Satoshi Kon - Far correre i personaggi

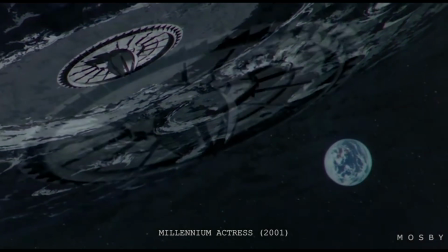[0:00]
Benvenuti. Oggi parliamo del grande Satoshi Kon. Di recente ho rivisto i suoi film e ho notato una cosa che prima mi era sempre sfuggita.
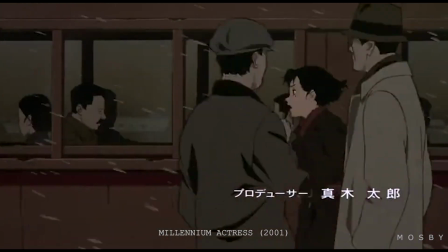[0:08]
I personaggi di Kon corrono sempre. E allora mi sono chiesto ma perché?
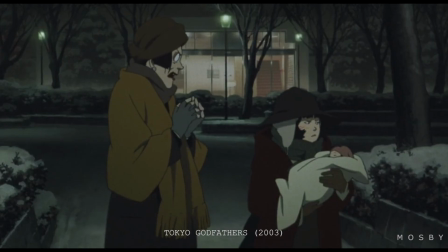[0:14]
Ora lo so che può apparire un dettaglio futile, eppure non è una cosa scontata.
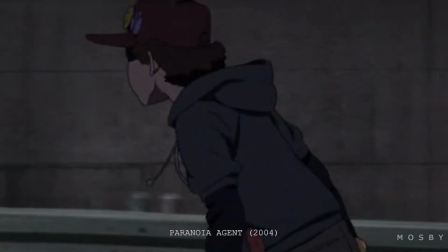[0:18]
Se ci pensate in effetti quanti altri autori fanno correre così tanto i propri personaggi, beh in realtà non me ne vengono molti in mente.
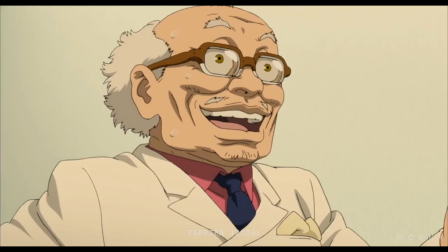[0:27]
Alla fine però penso che non sia troppo difficile capire il perché. Ma facciamo un po' d'ordine.
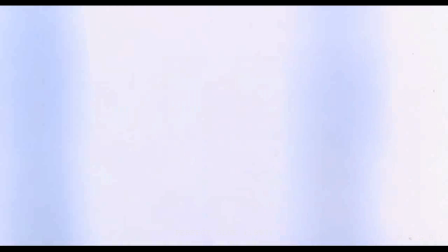[0:33]
Quelli dei film di Conn sono personaggi irrealizzati, che cercano sempre delle risposte.
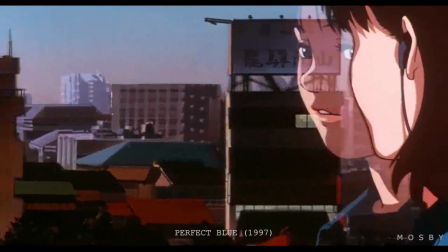[0:38]
Ora, questa non è certo una novità. Basta leggere un qualsiasi manuale di scrittura creativa per sapere che un personaggio alla ricerca
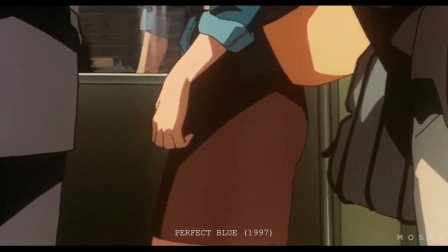[0:46]
di qualcosa è uno dei presupposti fondamentali per gettare le basi del viaggio del proprio eroe.
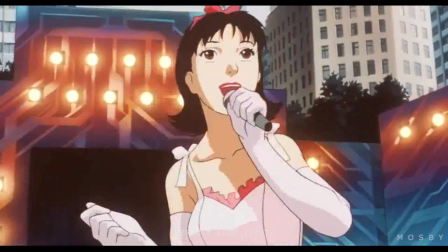[0:52]
Ma credo che la bravura di Conn stia nell'aver reso suo tutto questo, aggiungendo un piccolo particolare.
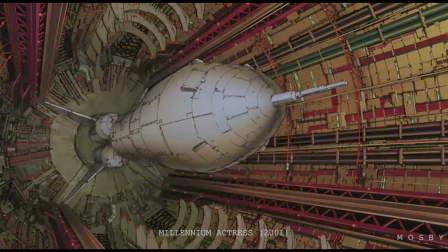[0:58]
I i suoi film considerano sempre il lato introspettivo e psicologico del personaggio.
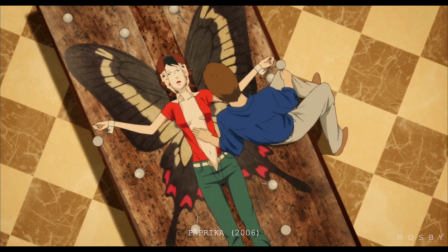[1:03]
Ovviamente alle volte questo è più evidente, mentre in altri casi bisogna scavare più a fondo nella loro psiche.
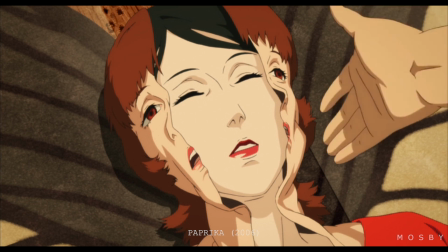[1:09]
Le risposte che cercano i suoi protagonisti vengono sempre dall'interno, non da fattori esterni.
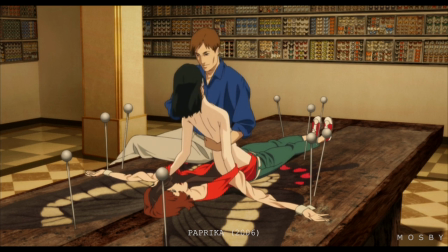[1:15]
Per dirla breve, tutti i personaggi di Conn sono alla ricerca della propria identità.
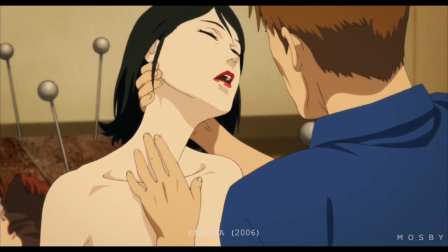[1:20]
Vale a dire, ognuno di loro è qualcosa, ma cerca di essere qualcos'altro.
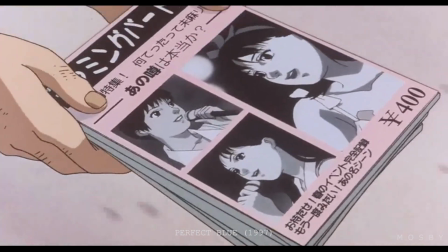[1:26]
Mima è una idol insoddisfatta della propria carriera che cerca di diventare un'attrice.
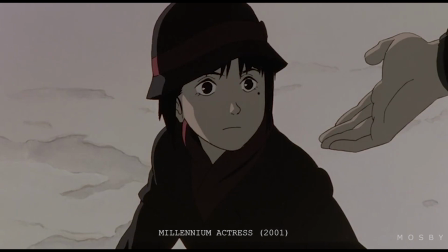[1:35]
Chi Oko è stata a lungo un'attrice alla ricerca del grande amore della sua vita.
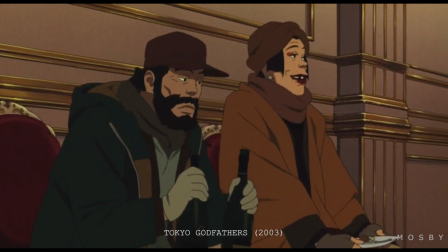[1:44]
I protagonisti di Tokyo Godfathers sono tutti e tre in fuga dal proprio passato.
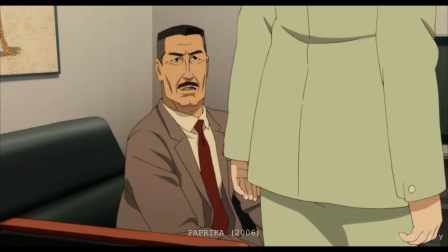[1:53]
In Paprika tutti cercano di dare un senso alle proprie ambizioni.
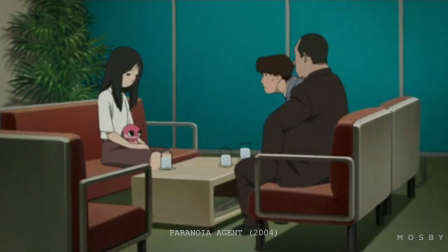[2:00]
Per non parlare poi dei numerosi personaggi presenti in Paranoia Agent, che corrispondono tutti a una descrizione più o meno simile.
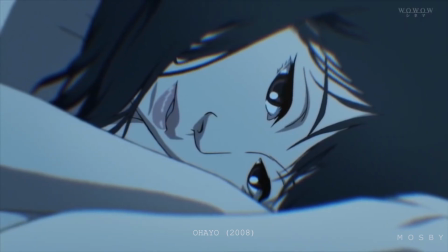[2:07]
Persino nel bellissimo cortometraggio fatto da Con prima di morire si ha questa impressione.
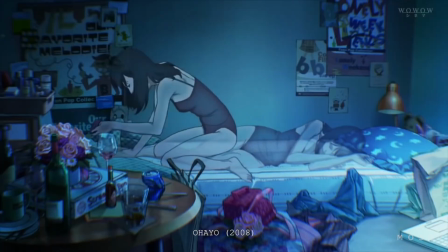[2:13]
Anche con un gesto così semplice come svegliarsi e sistemarsi per affrontare la giornata, Con riesce a descrivere alla perfezione quest'idea.
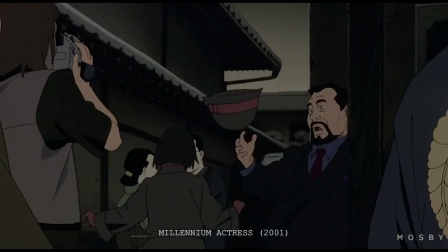[2:22]
E quale modo più efficace di esemplificare questa ricerca di se stessi se non attraverso la corsa?
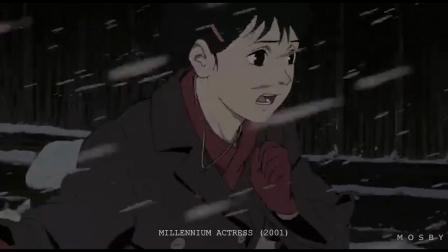[2:28]
Alla fine si corre sempre per due ragioni.
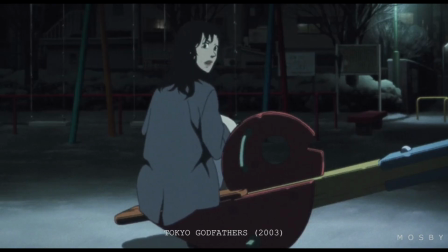[2:31]
Si corre verso qualcosa, oppure si fugge da qualcosa, ed è quello che fanno i personaggi di Kon.
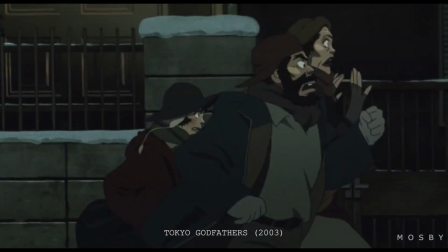[2:39]
Fuggono da se stessi, come nel caso di Mima o dei protagonisti di Tokyo Godfathers, in fuga dal proprio passato,
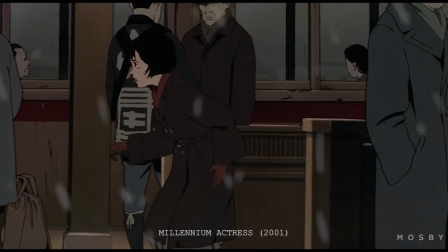[2:46]
o nel caso opposto vanno verso qualcosa, come avviene per Ciyoko in Millennium Actress.
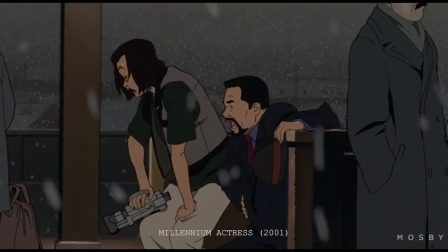[2:52]
La corsa è la metafora perfetta per rappresentare la psicologia dei personaggi di Kon e il loro stato perenne di tensione esistenziale,
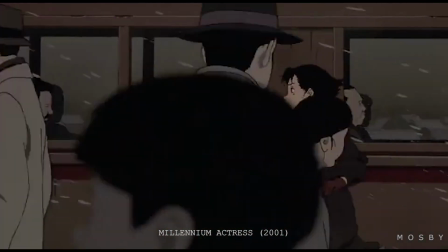[3:00]
e questo Kon lo sapeva benissimo. E qui entra in gioco un fattore pratico.
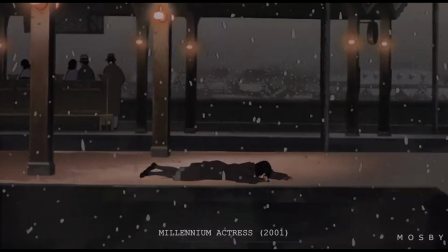[3:05]
La corsa è molto cinematografica. C'è qualcosa nel correre che richiama la natura più profonda del cinema come mezzo espressivo.
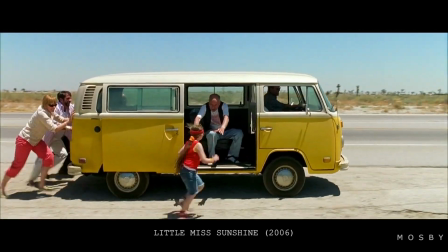[3:14]
E in effetti resistere a una scena di corsa ben fatta e ben inserita in un film, beh, è difficile.
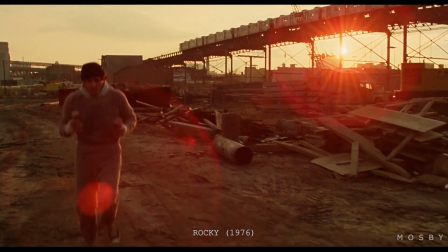[3:20]
La corsa è movimento e il cinema è illusione di movimento. Guardate questo filmato.
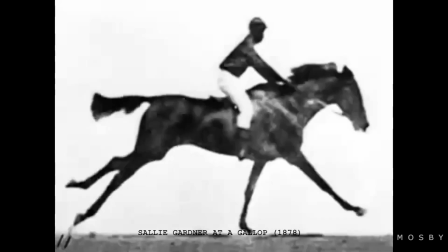[3:27]
Si tratta del primo esperimento di cinematografia vero e proprio della storia, e a dire il vero tecnicamente non è nemmeno un filmato, ma una serie di fotografie messe in successione, che danno l'illusione del movimento.
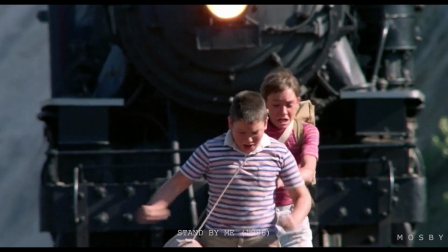[3:39]
Da quando esiste la possibilità di riprodurre il movimento, la corsa è una delle cose che esprimono meglio le qualità del cinema.
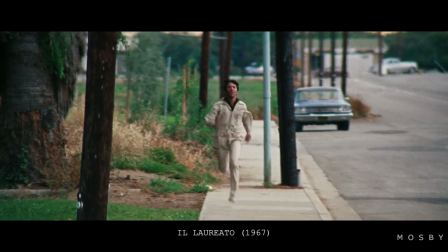[3:46]
E qui torniamo a Kon.
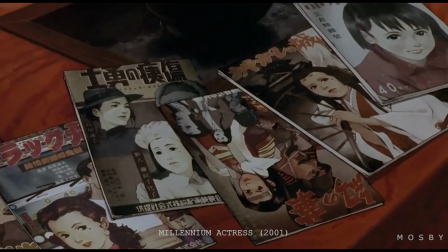[3:48]
È risaputo che Satoshi Kon avesse un grandissimo amore per il cinema e la sua storia, e si è sempre dichiarato un grande amante del cinema classico.
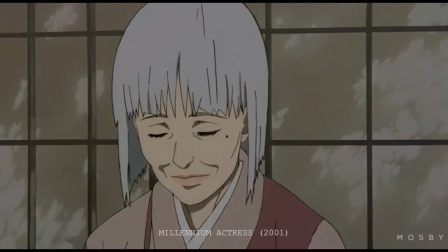[3:56]
Il cinema classico corrisponde a quella fase storica in cui le sue principali strutture narrative sono state portate a compimento.
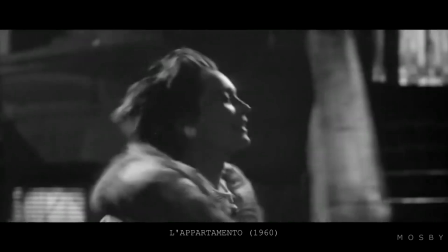[4:04]
Molti di questi film in effetti fioccano di scene di corsa indimenticabili,
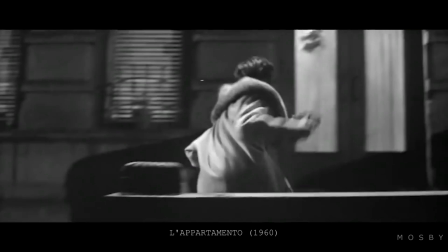[4:08]
che spesso rappresentano la sequenza più memorabile del film, o che corrispondono col climax vero e proprio.
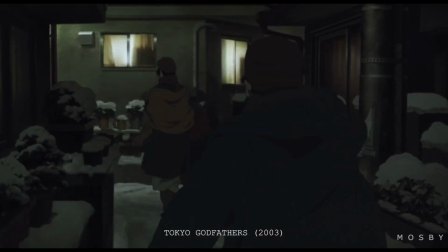[4:14]
Satoshi Kon tutto questo lo sa, ed è per questa ragione che fa correre così tanto i suoi personaggi,
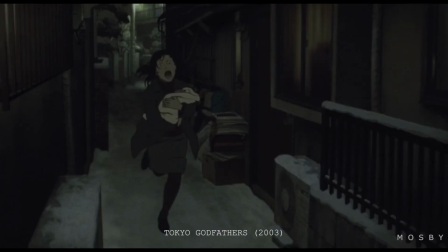[4:20]
perché la corsa è cinema, e Satoshi Kon è forse il più cinematografico fra tutti i registi d'animazione.
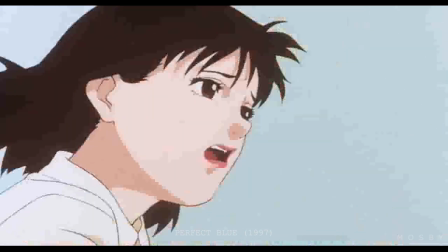[4:28]
E qui entra in gioco la domanda che mi sono fatto. Mettendoci nei suoi panni ci si pone il problema.
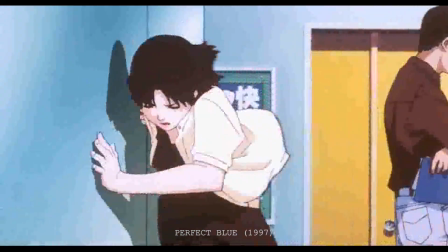[4:33]
Ma allora come faccio correre i miei personaggi? Beh ovviamente ci sono tantissimi modi, alcuni più scontati di altri.
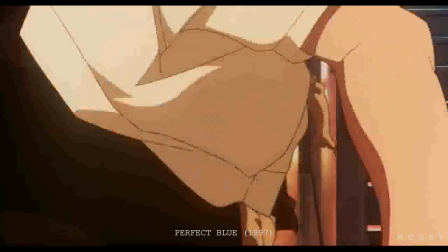[4:41]
Credo però che la bravura di Conn consista nell'essersi interrogato molto su questo aspetto.
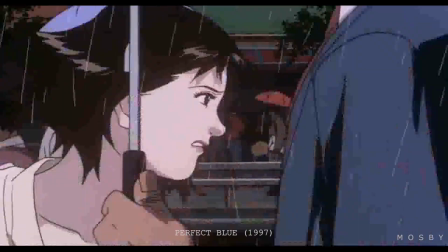[4:47]
Torneremo di sicuro a parlare di Conn in modo più approfondito, ma qui voglio accennare soltanto un elemento.
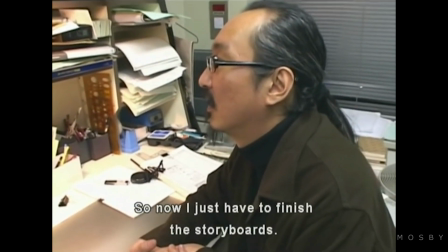[4:52]
Conn dava tantissima importanza alla fase di studio e di preproduzione nei suoi film.
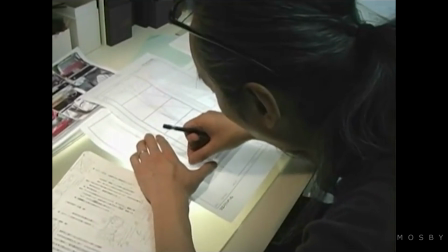[4:58]
È risaputo che i suoi storyboard siano tra i più dettagliati che esistano, e spesso impiegava interi anni per completarli,
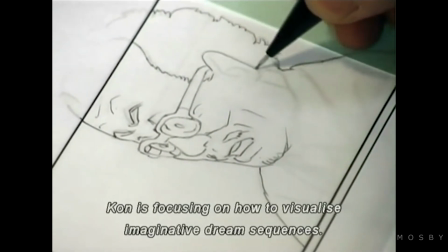[5:06]
facendo addirittura slittare la fase di produzione vera e propria, pur di ultimare gli econte.
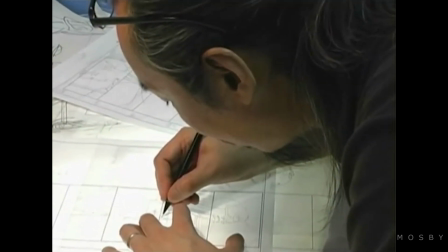[5:11]
Basta vederli, i suoi storyboard sono fumetti veri e propri, e quando si guardano le scene di corsa dei suoi film questo impegno è evidente.
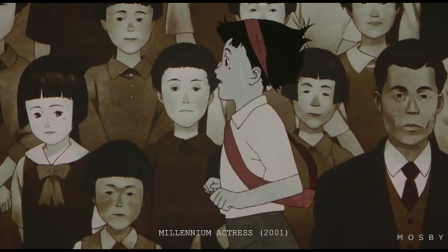[5:20]
Non c'è mai una scelta casuale o fatta solo per portare avanti il resto del film.
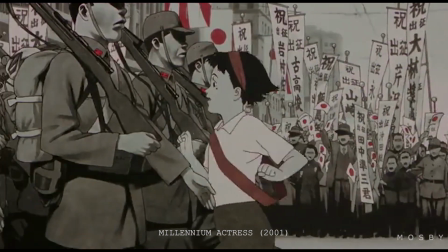[5:25]
Al contrario, le sequenze di corse di Con sono... beh, belle. Sarebbero bellissime da vedere anche se il resto del film non esistesse affatto.
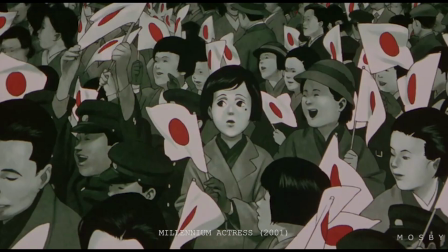[5:34]
Dunque, che soluzioni ha adottato Con? Ovviamente c'è il caso più classico di tutti, la carrellata laterale.
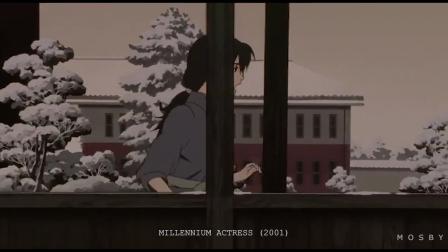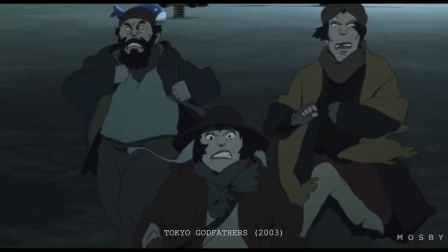[5:50]
Poi, con una carrellata che precede i personaggi,
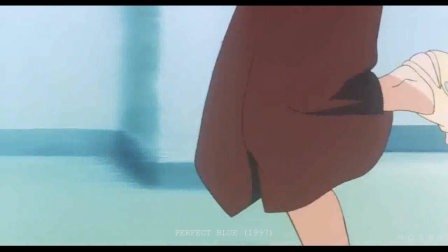[5:56]
riprendendo solo le gambe di chi corre,
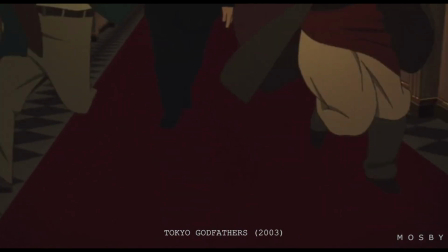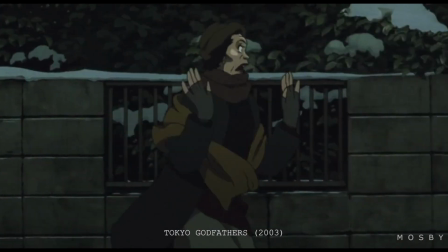[6:08]
facendo correre assieme ai personaggi,
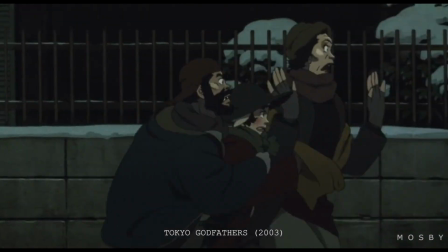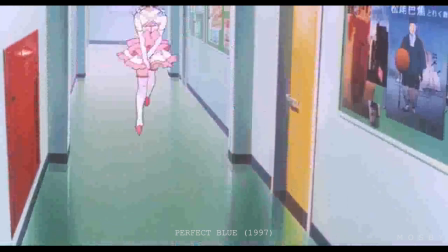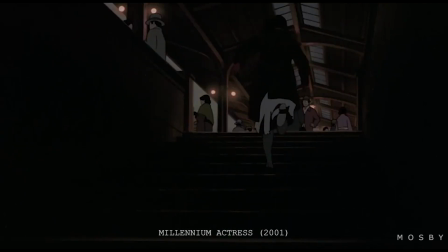[6:22]
oppure qui si sale di grado, con una corsa su per le scale,
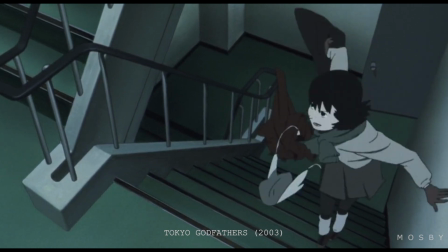[6:28]
che rende tutto più concitato e consente anche di spaziare con la fantasia e con i movimenti di macchina,
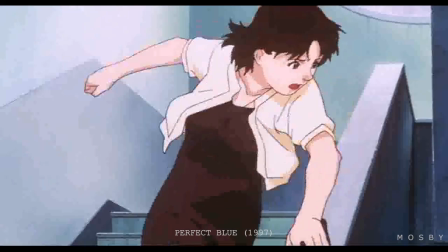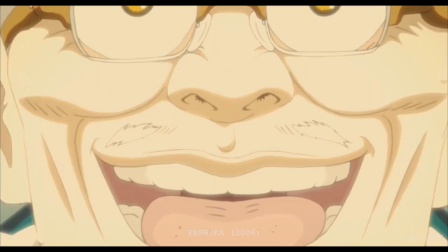[6:40]
fluttuando nell'aria.
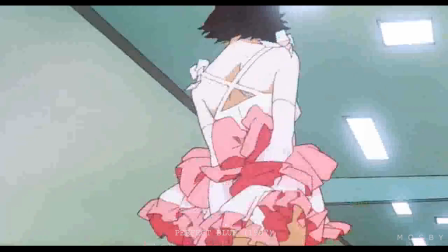[6:43]
In questo caso, notate come ogni volta che corrono a mezz'aria, i personaggi di Kona abbiano espressioni felici, esprimano sempre leggerezza.
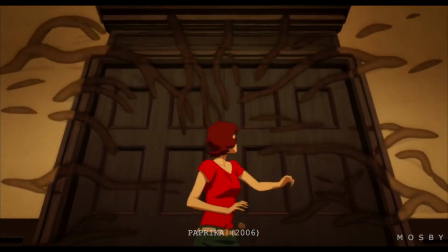[6:52]
O ancora di nuovo, saltando dentro qualcosa.
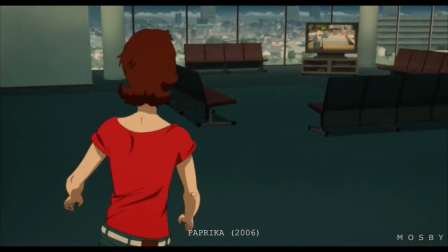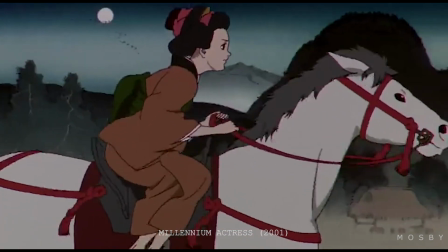[7:05]
Il mio esempio preferito è però questo, correre raccontando una storia.
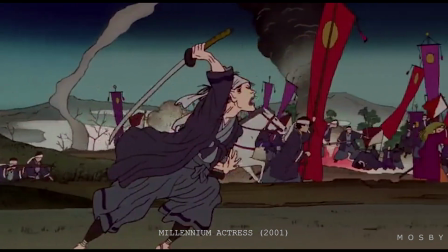[7:10]
Si tratta sempre di una carrellata laterale, ma credo che in questo caso l'esempio sia originalissimo.
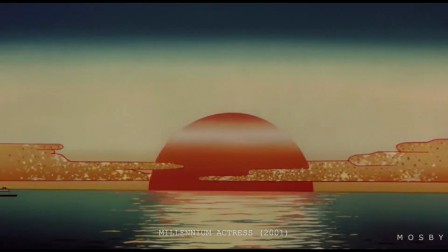[7:16]
La corsa di Chiyoko viene interrotta da una nuvola di fumo e quando la rivediamo lei non sta più correndo ma qualcuno lo fa al posto suo
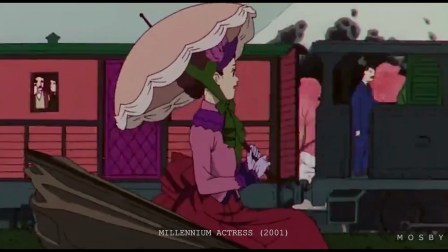[7:25]
Nel frattempo, da sinistra verso destra ci viene raccontata una storia attraverso ciò che vediamo
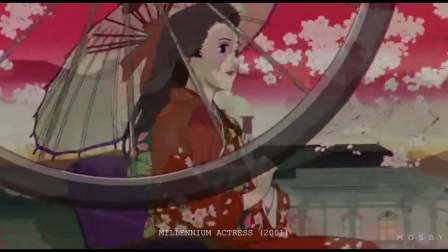[7:32]
Tra tutti gli esempi grazie ai quali Kona è riuscito a far emergere la personalità dei suoi
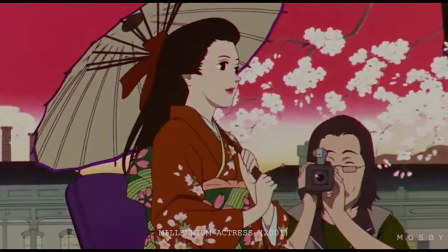[7:37]
personaggi attraverso la corsa questo è quello che preferisco perché l'intera scena di
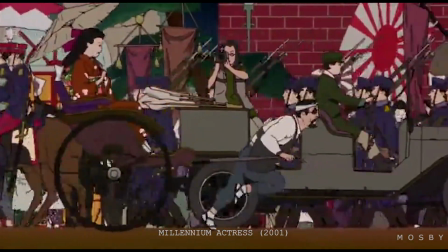[7:42]
corsa quasi riassume tutto quello che c'è da sapere sulla protagonista che è
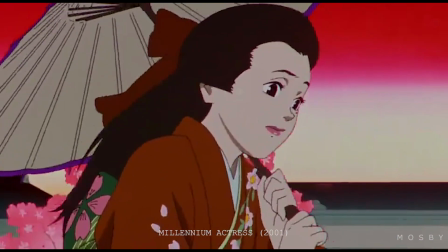[7:46]
una sognatrice che ha vissuto molte vite che forse non
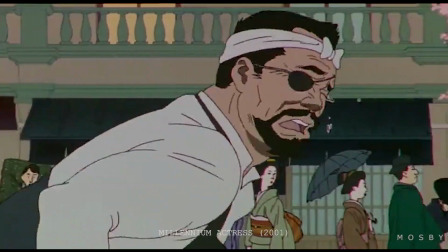[7:51]
raggiungerà mai il suo obiettivo
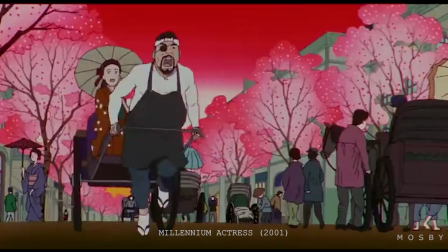[7:54]
ma anche i legami che intrattiene con gli altri personaggi del film e che guarda sempre avanti Chiyoko è
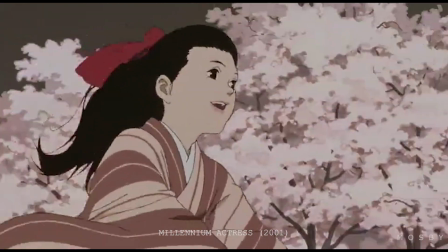[8:01]
per definizione un personaggio sempre in corsa e questa scena riassume lei e il senso del film alla perfezione